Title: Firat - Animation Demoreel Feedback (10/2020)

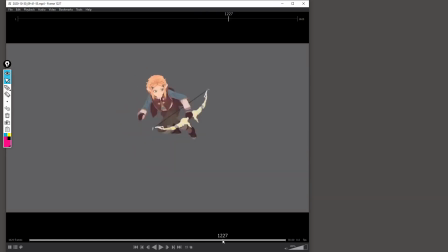But there is another case here where we actually don't see the ground. So if you do another shot like this, make sure at least you've got occlusion so we can see the contacts. Yeah. So yeah, overall, I will not go over all your shots and stuff like that.
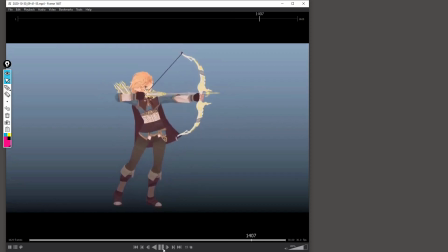I think, your shots are the shots that I see here are good.
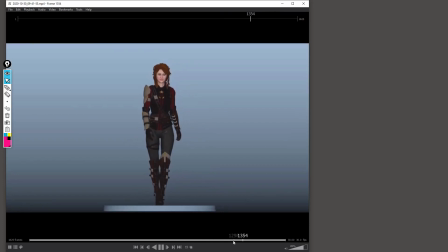The walk cycle is great, but I mean, you could have, I mean, that character has short arms a little bit, but so it does feel a bit weird. Or rather, it's rather long, really long torso. Anyway, the proportions are a bit odd.
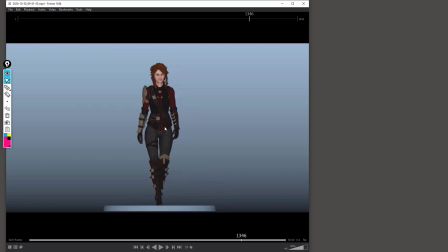Um, yeah, it's working. It's just a vanilla walk cycle, but perhaps, if you want to make it more interesting, because I'll be honest, seeing everything here,
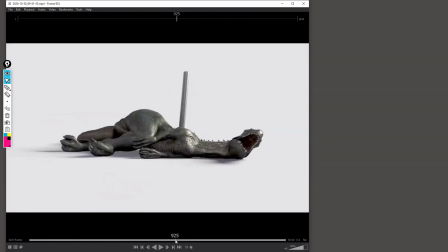I'm pretty sure you can do a vanilla walk cycle, with your current level of animation.
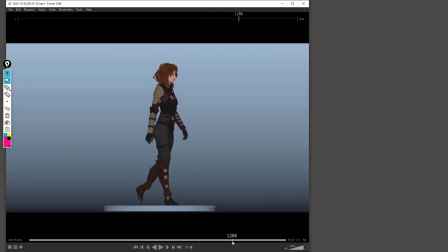So if you want to include a walk cycle, you better, make it a bit more interesting because here I don't think it adds much value, because the rest just talks for yourself really.
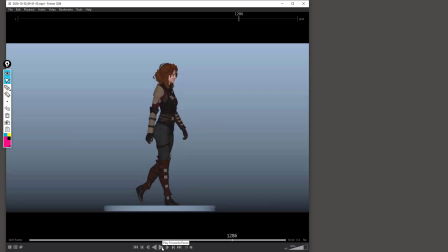The rest we can see that with the rest we can see that you could do a vanilla walk cycle, but could you show different attitude, different characters with your walk cycle, a slow walk cycle,
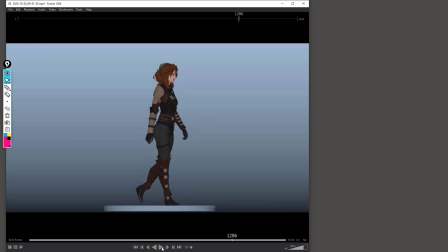a fast walk cycle, with since you're not afraid to use props, then use props in your walk cycle as well. Have the shield being really heavy, or yeah.
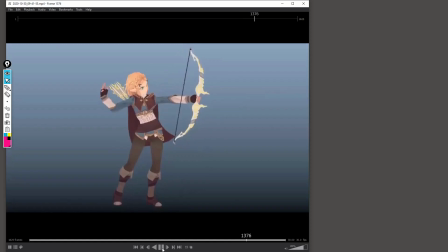So that's something I would advise you to do. Um, yeah, yeah.
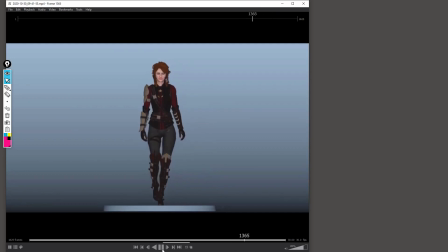I mean, what about this one? What can I say about this one?
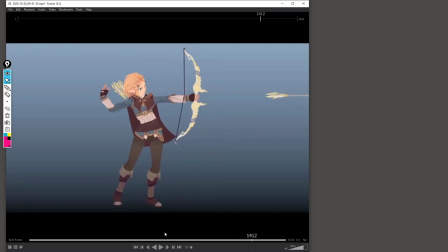I think you could break that down a bit more. Like, you see the whole chest, head, and arm are going backward,
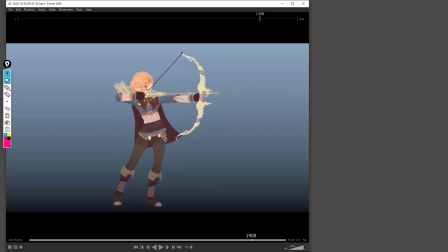but you could break that down with another frame. Delay the chest going back. Just start with the arm going back, and then the chest, and then the head.
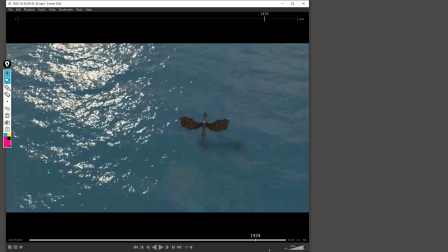Um, I think that's the only advice I could give you is you should go a bit more in detail with what you do.
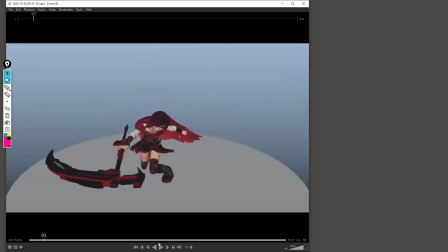Um, because you do light and fast things quite well.
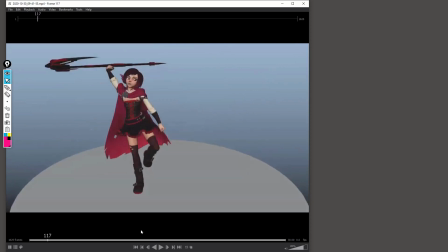You could work on your poses a bit more. Like here, for example, that pose, you could make it a bit nicer with like a nicer line of action. Make sure the chest, since she's raising her arm, carrying a weapon that is quite heavy.
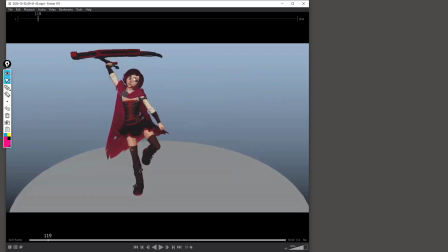I mean, that should be quite heavy, I guess, 'cause it's huge. You could, really push if you try it yourself to go on one leg and raise your arm like this, you will see your chest will. I'm doing it right now. You can't see me, but you can see your chest will go.
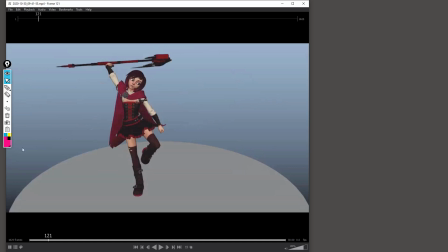Um, Let me take my pen so I can actually show you what I mean. Your chest will actually, go on that line with that line, um, something like this.
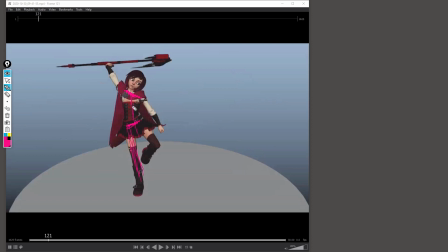That's kind of a classical thing, right? But here that works. And you could have a better line of action here, or if that's not in this direction, then can be in the other direction. But actually it makes way more sense. Don't know why I drew the other one.
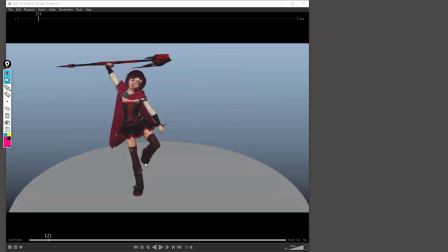But yeah, yeah, that you could go into more details here.
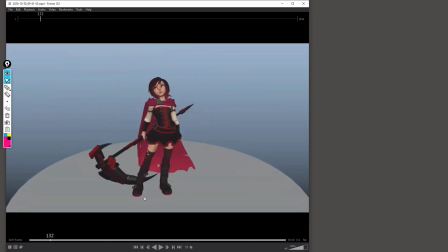And the other thing as well you could look for is, if you look at your feet, they are really not moving at all. Um, or follow through here. I mean, you've got secondary animation that does it for you, and that fits with the style of character.
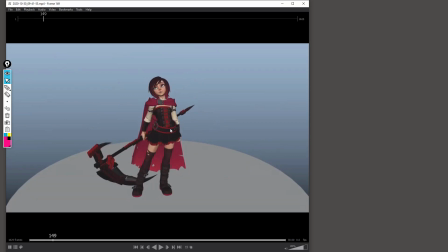But if you want to apply it for us, you need to go into more details.
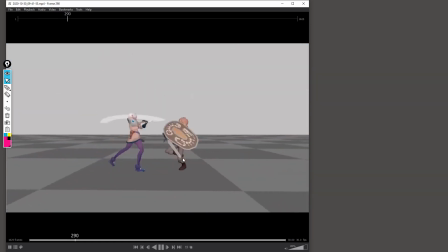For example, I think in this one I could see as well there was some poses that needed to be polished. Um, I think it's when she jumps. Yeah, here.
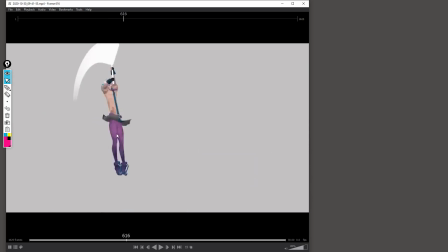I went through frame by frame and I noticed this, which is not, really nice. For example, here, this anticipation pose is great, by the way. It's great. The only thing I will say is perhaps, I mean, that will kind of break your line of action,
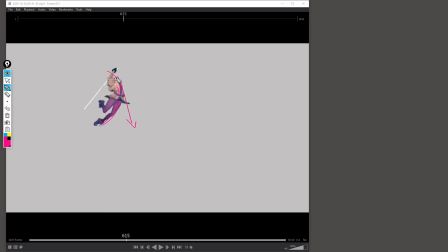but perhaps she actually need to look down, so you would need to probably bring her head here a bit more, um, so she could just look down. So that, but that could help your silhouette as well a little bit, perhaps. But um,
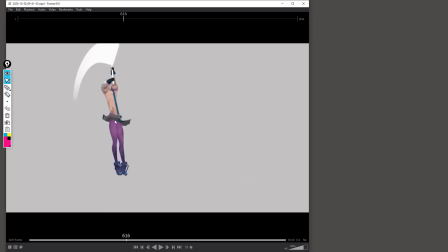yeah, I think you need another breakdown from here to here, because that's very extreme. And if you were to stretch something, I wouldn't stretch the belly. I would stretch the legs, purely because that doesn't look too nice.
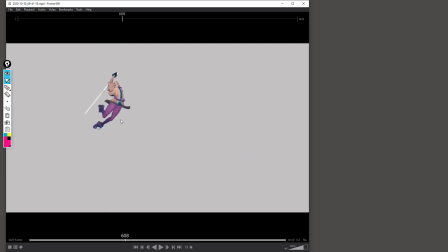Also, you've got that girl is model is quite nice, right? The girl is beautiful and all of that, so there's no point of, if you want to make it something longer, do it with the legs. Also here you make her fall like a nail straight down,
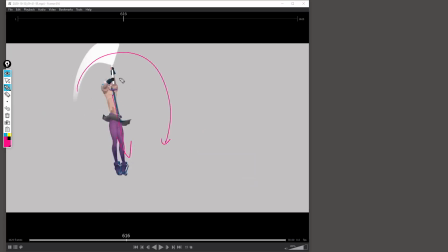but you have a nice arc here, so I would be tempted to, I mean, the classic thing is, um hold on, here you've got a you've got a nice reverse C shape. Well, you could go with C shape when she hits.
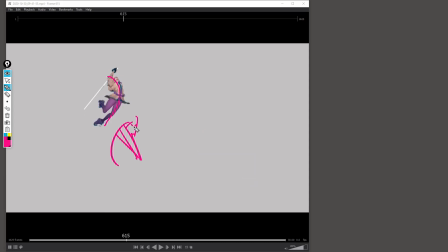Also make sure you've got like a nice straight with your arms, because I don't think you have that at some point, especially at the contact pose. But yeah, well, here it's a reverse C shape, but so reverse C shape,
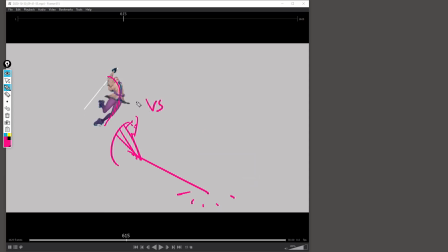to do some contrast, that would be quite cool. Whereas here you make her go fall like a nail, which,
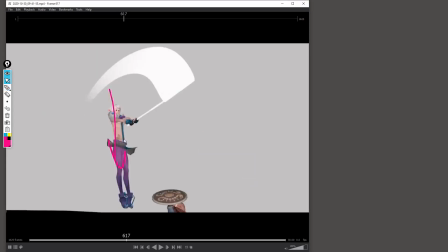well, first the pose, like I said, oh, you hold that on 2 frames as well. So yeah, yeah, I would definitely advise you to do something a bit more fun.
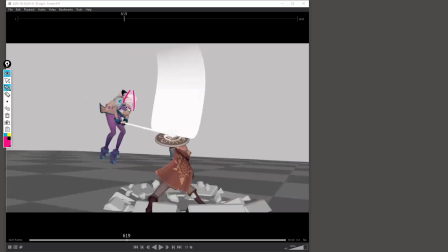You could push the pose here for sure. So like I said, she, in my opinion, needs to look where she's hitting. Um, and straight arms, because straight are powers. Remember that. And here,
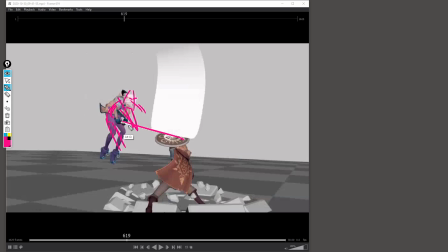you could make it a bit more fun with the oops, sorry, my shortcuts are wrong. With the feet, something like this, or if you want not to
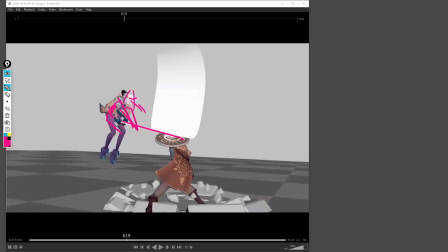hide and sorry, confused again with my I don't know, something like that.
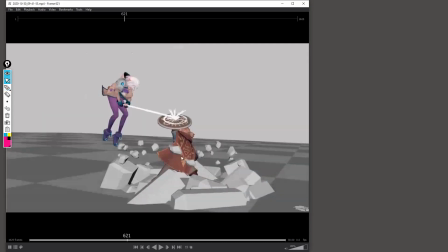I don't know. Just try to make it a bit more interesting. Yeah, so overall, more detail.
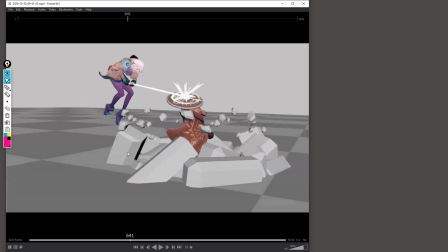It's okay to do nice and light and fast stuff, but then um,
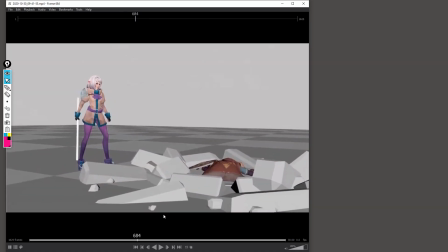I actually don't have much to say about the dinosaur shot because I can't really see much.
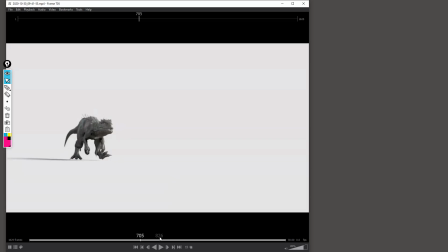But that looks like it's very it's very inspired from our work, right? If I'm not mistaken. Um, yeah, yeah.
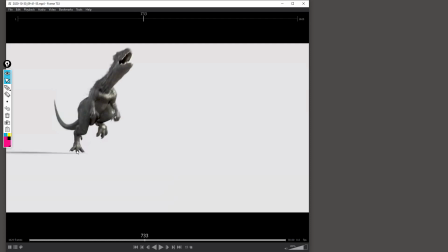There would be stuff to say like the contact here. We should really feel the push. You could have a straight with the leg, a leg a bit straighter, or more straight.
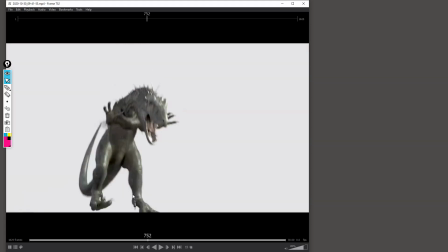I'm not sure if we can say straighter. Here, that pose doesn't look too great for the dino.
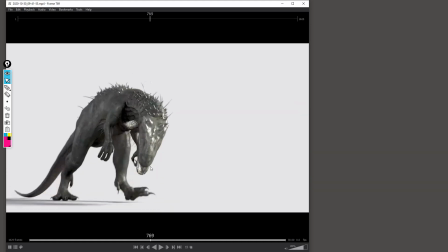This is great, although yeah, the camera moves a lot.